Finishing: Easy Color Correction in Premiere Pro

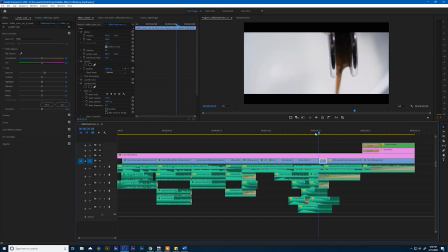746s
And then our highlights. Make them pop. And this one, I also want to make it a little more saturated. Like, really, this is only going to affect our coffee because everything else in this image, if you look at it, is white and basically black.
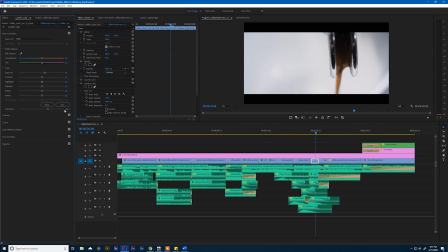762s
But this brown coffee color, if we pump up the saturation some, will really enrich it. Notice what that looks like. If we turn it back down to 100... See, it's just a slight punch, but I think it helps.
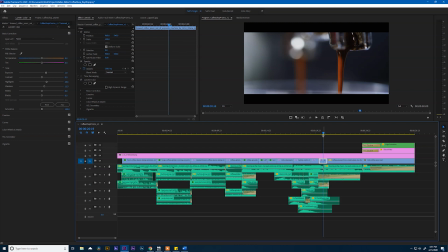777s
This one already looks really good. I love that color. I love the red hue that's in it. Now, this is our last bit of coffee.
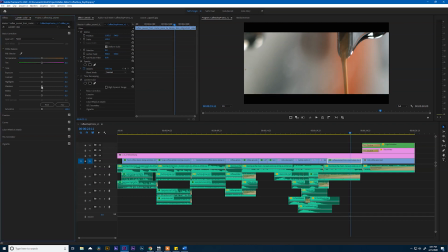785s
This one is a little bright, so I'm going to grab the shadows. I'm going to crunch them just a little bit. The highlights, pull them back some. And that looks pretty good. And I might push the exposure a little bit.
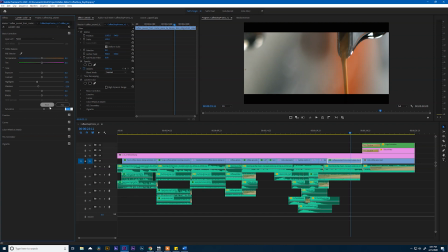801s
I don't want to get too crazy because this orange in the background is going to get nuts, so I might just do that like 5%. Okay.
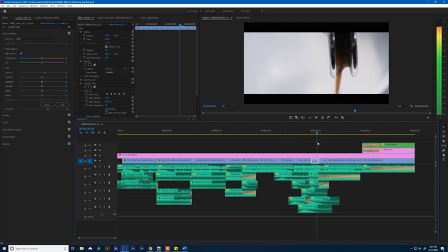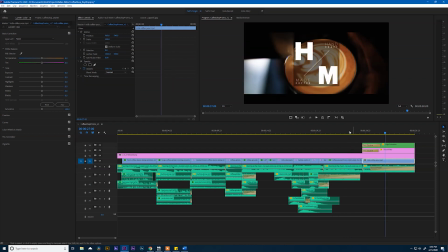Okay, and on to our last clip. So for this, let's go ahead and turn off our logo animation. And I just want to pull up our shadows.
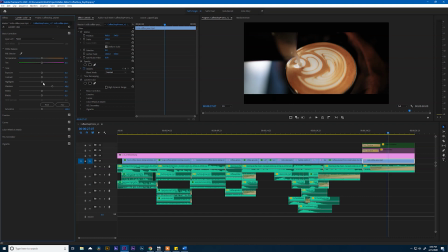830s
Just so it's not super dark. Maybe really pull up those whites so we see those highlights. Again, don't get too crazy. Don't get too carried away. And something we can do here. No, I like that. I think that looks good. All right, let's play it back.
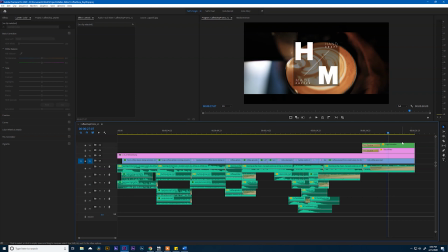849s
Something that will help you if you do a lot of effect work on your clips is to render out your timeline before you play it back so you can see it exactly how it's gonna be once you export it.
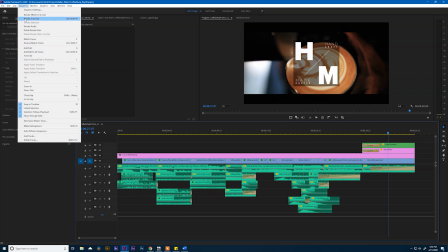858s
To do that, go to Sequence, Render in to out. Since we don't have any in or out markers marked, it's going to render the entire sequence.
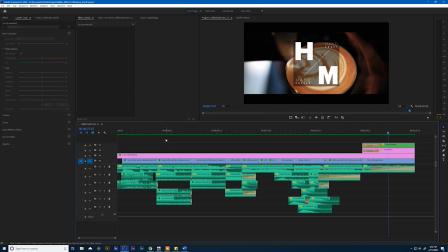868s
Let's go to the front and see how this looks.
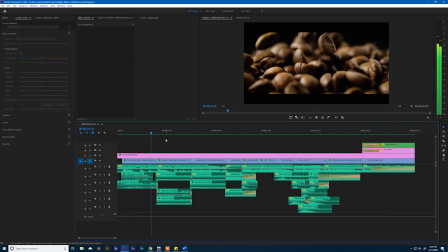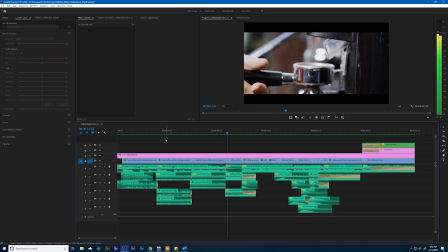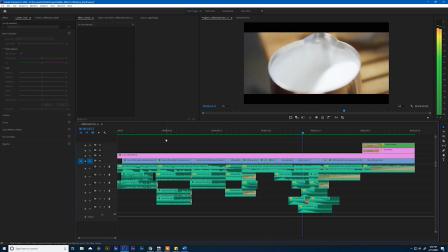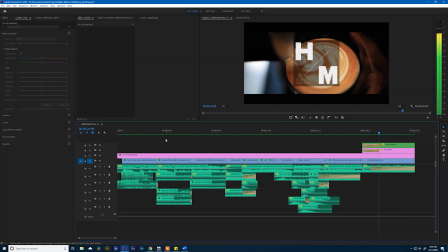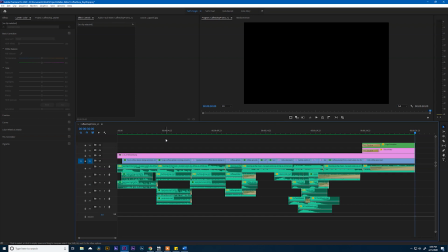901s
That is our edit. Guys, I hope you're happy with all the hard work that you've done. We have a really solid piece right now that I think any coffee shop would be happy to throw on their social media account. So up next is the end.